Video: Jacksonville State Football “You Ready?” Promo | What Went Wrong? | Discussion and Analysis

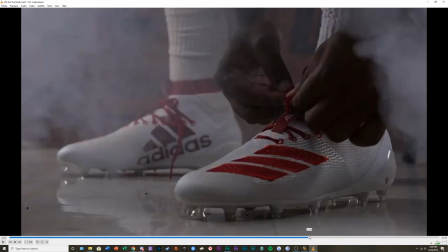We don't even see him finish tying his shoe. The shot should have started when he was done. He should have removed his hand. We see the nice, pretty bow on the shoe, his hand going up, and then we see the full shoe in frame.
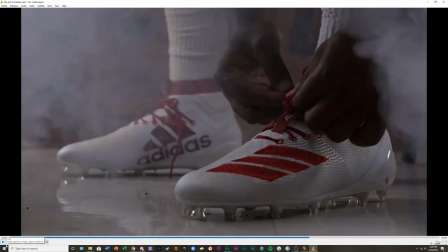And that just doesn't happen. Moving on.
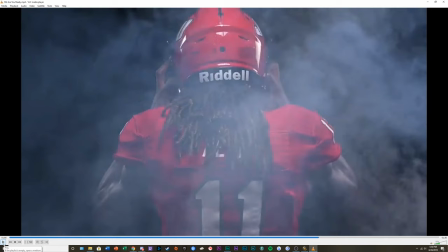Typical hype video shot, smoke, putting on the helmet, see the logo behind. So it's from a back profile. So it creates a more ominous feel.
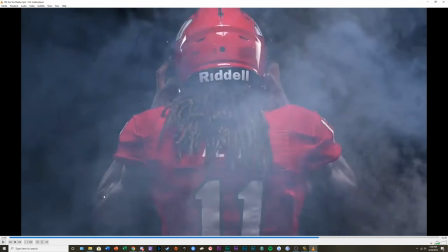It's out of focus, but I can just see the veins popping out of the biceps of this gentleman, and it makes me wonder what I'm doing with my life.
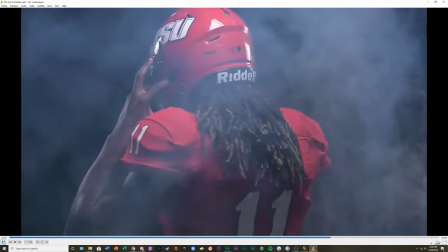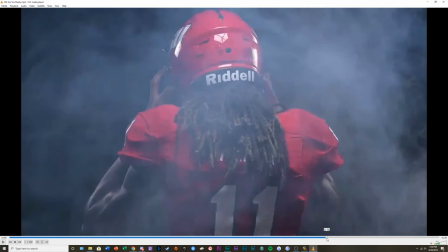I feel the turn was unnecessary, because it didn't go anywhere.
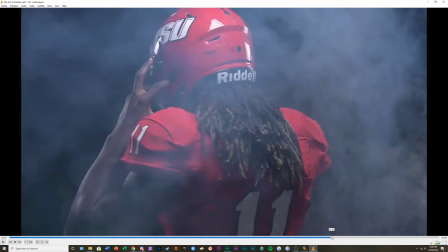Nothing was revealed to my knowledge,
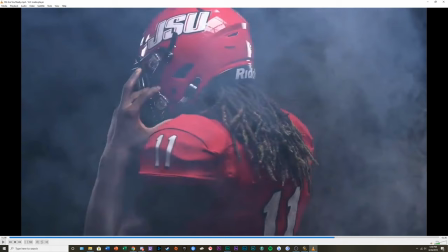except for the JSU logo on the helmet, but that really isn't our focal point there,
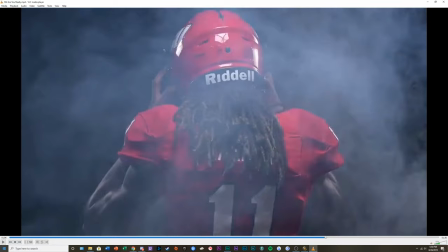I'll be honest, because when I was watching this shot, especially when he was turning,
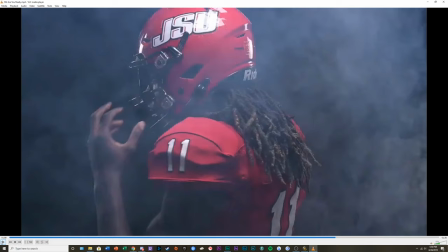my attention was on his hands, because that's naturally the center frame, and that's the main thing that's moving. Like, everything of him is moving, obviously, but that's movement within movement. So that's where my focal point is.
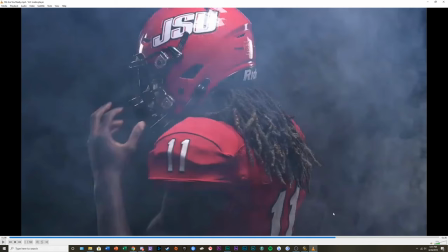I'm following his hand. So if we track the kind of where my eyes move, that one, I start
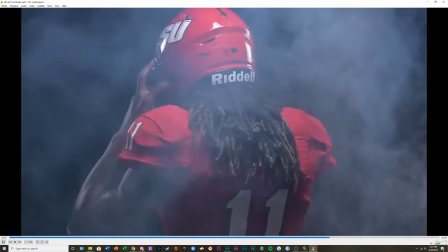him coming down, my eyes follow the Rydell, and then I see him turning, then I follow his hands coming down.
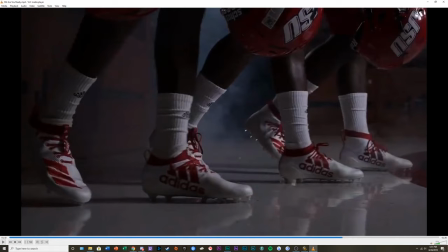Nothing was there where his hand was. Nothing was being revealed.
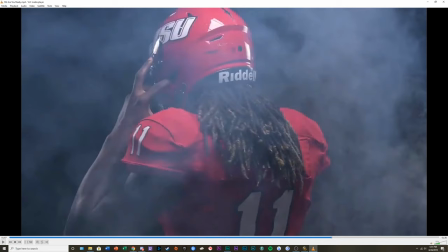If what was trying to be revealed was the JSU logo on the helmet, then that should have been more center frame. We should have seen the helmet more in the general central area of the shot. So the shot was cool. It could have ended
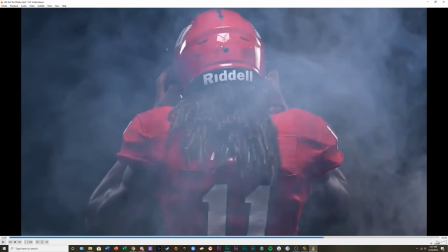right there. Again, the setting becoming your worst enemy. You can see the LED light and the reflection there. So the light itself that is helping the shot is also the shot's worst enemy.
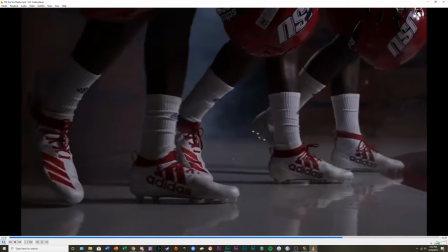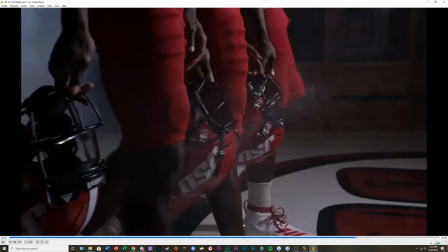I'm curious as to
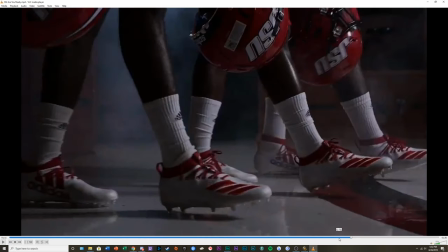whether or not this was shot on a gimbal, on a roller, or per handheld.
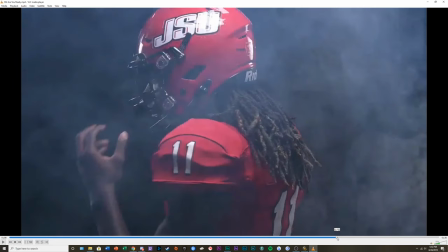I'm trying to look for feet movements, feet bounce.
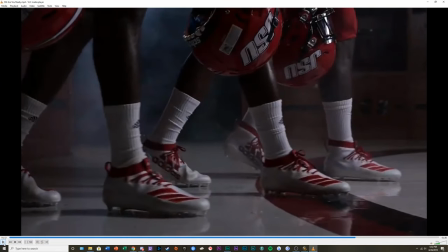It looks like a smooth gimbal shot at the beginning, but I'm seeing
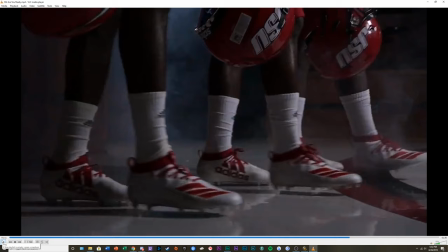a very, very faint amount of jiggle. That could just be the jiggle from like the motors inside the gimbal. I know JSU has access to equipment like this.
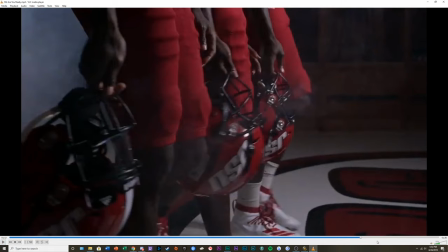That's another thing too, be careful with your cuts. You start your cut right here where their foot is already in motion.
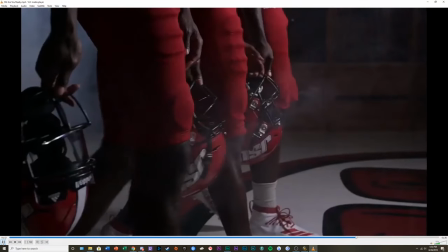And it's kind of dragging behind a little bit. Just a bit.
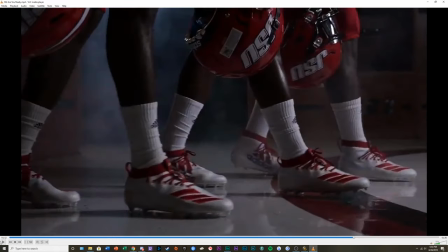They mashed it up pretty much as good as they could.
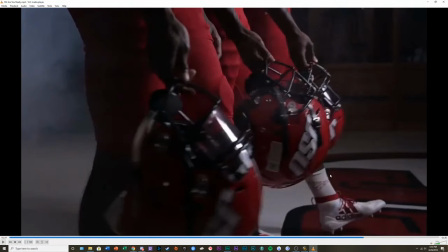Maybe one or two frames of just a little bit of weirdness. Overall, I'll backpedal on my statement there. That was a decent match cut. So you have the logos in frame, typical stuff, swinging in.
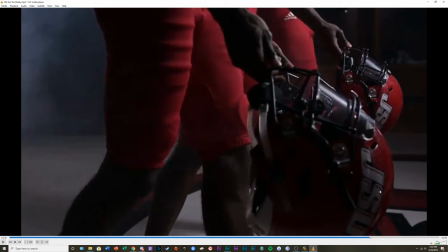I feel like the light is not where it needs to be. Because if we just look right here, most of the light is actually on our gentleman in the background, the third person in this line.